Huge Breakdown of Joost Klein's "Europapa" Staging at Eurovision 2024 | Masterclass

What's up everyone, welcome to my masterclass, and in this video I will be talking about Europapa from Netherlands Joost Klein semifinal performance. This video is not about judging the what I think about the song. This is not a review, this is more like a breakdown of the staging. So take all the elements this technical way, even though maybe I will sometimes comment, or maybe I will tell you right now, this is not about singing. This definitely, if I just talk about singing, it's not the thing, but how they worked with the song over the staging in here, I think this is brilliant. Regardless what I really think about it, and I want to show you where all those brilliant little elements are, even though it feels like, well, it's very simplistic staging in some cases, at some point, but somebody need to think about how to proper edit, how to proper light it, how to do a little tweaks here and there, choreography and so on. And this is all present in here. Actually, this is a very good staging in regards or what song it represents, which is very, very important to understand. So if you're ready, let's talk. All right guys, I'm very glad you're here, and well, let's watch it together. I will comment during classically and then I will do a breakdown. So let's do this. I will just make sure that it's not too loud.
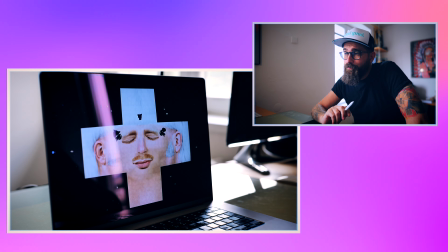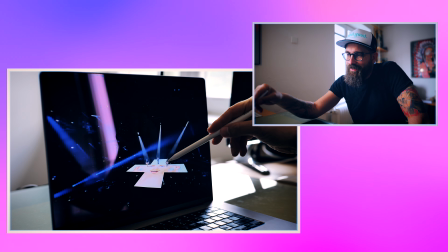This is actually genius.
Europapa, Europapa.
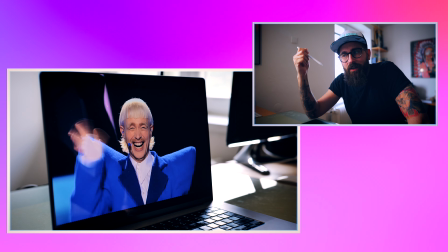It's like it start like establishing you're in the immediately in.
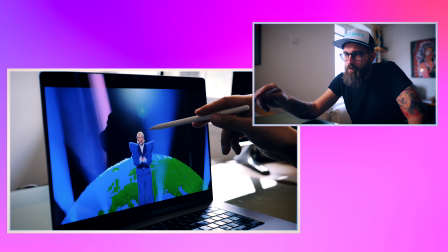Then okay, the vocals, but let's watch the acting. I think this is the biggest strength of Joost.
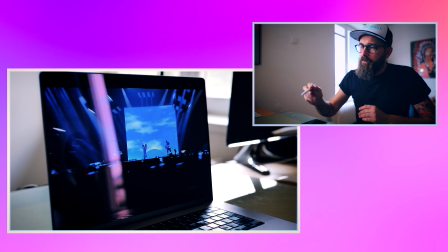Really good acting. It's very, I don't know how long he was training this, but it's precise.
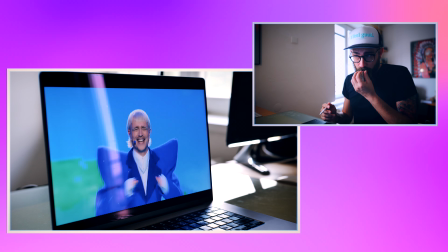All the move, all the facial expression, this is all trained.
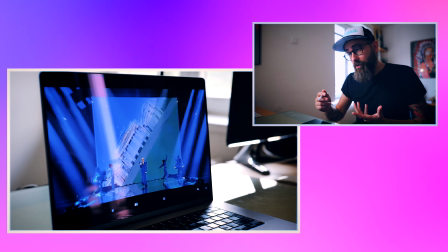It's a choreography.
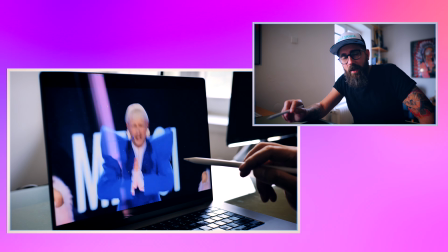And also find that it's amazingly dynamic song by edit, by camera movement and lights.
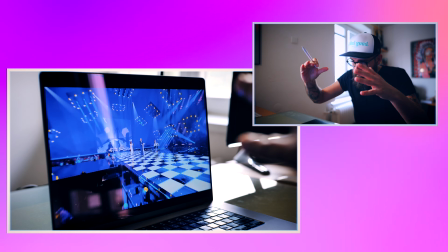And also they are using those lights, making it really like a concert discotheque somehow.
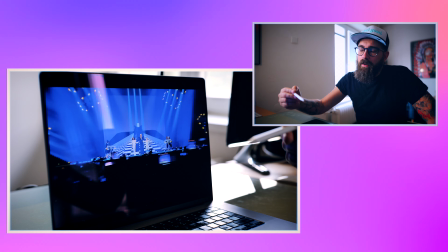And amazing editing.
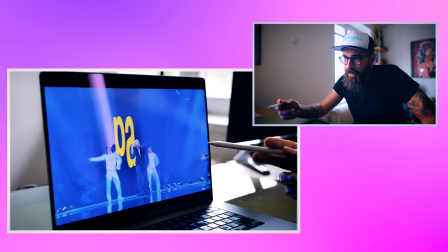And it's partly like a fun comedy done,
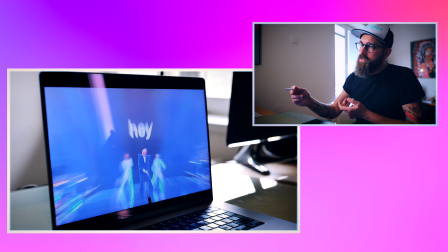but also with serious approach of the editing.
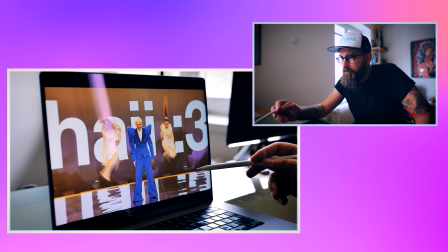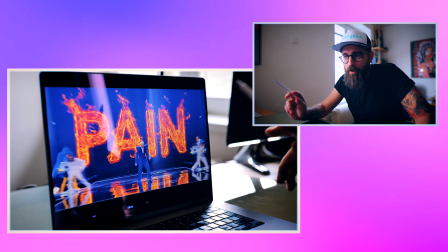There is always a principle of dynamizing.
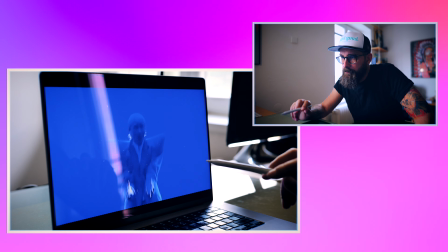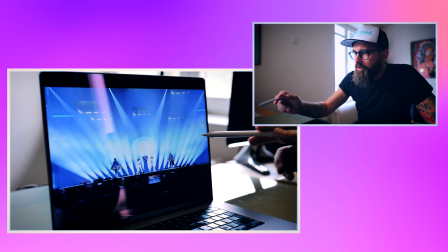Simple little details, but they are at the right moment.
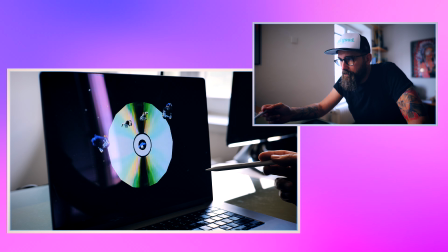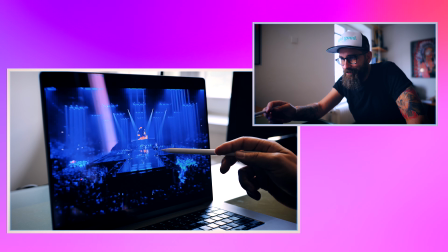This guy is on the telephone all the time. Details.
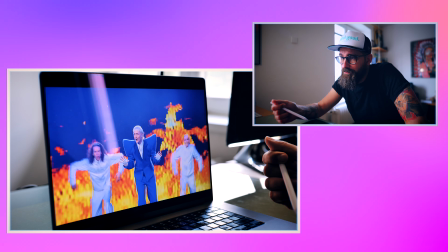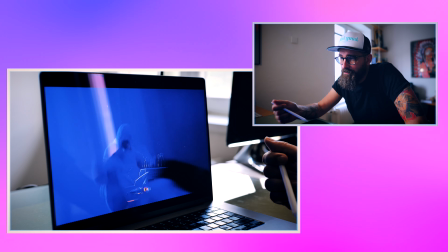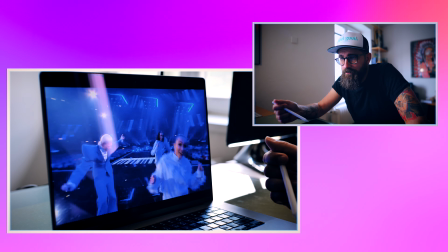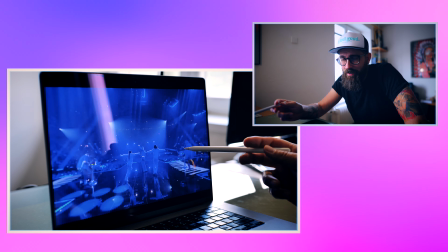Nice shot.
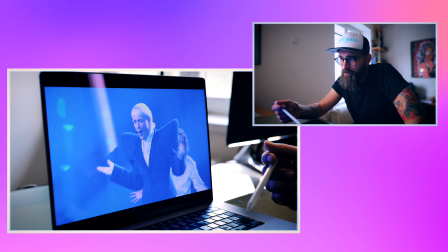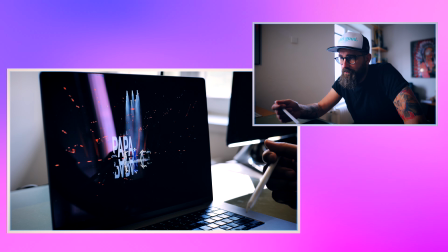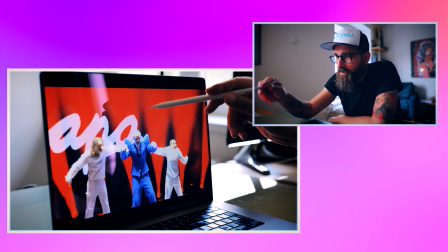Okay, if this would be true, but this is very nice. I love this.
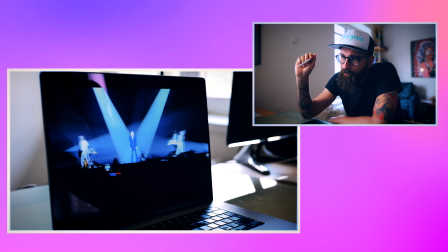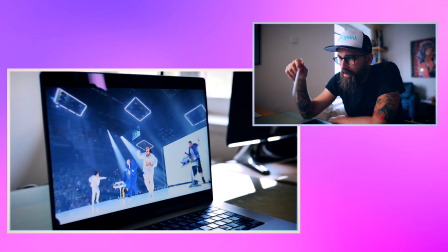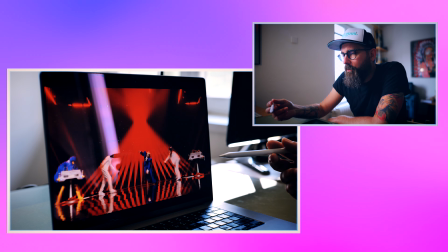This is just on point. Of course, he has amazing charisma with this, just works.
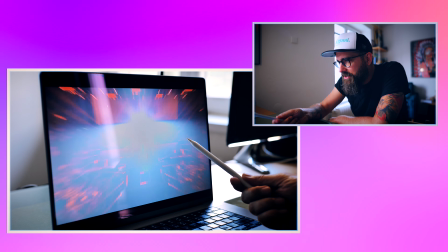He makes the staging also working, you know, pretty well.
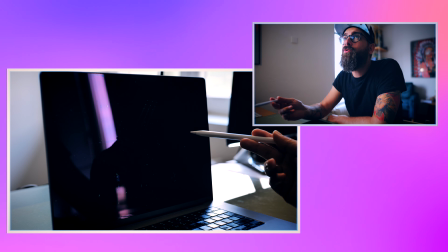And detail like this, it's old school methods working. And this is also brilliant.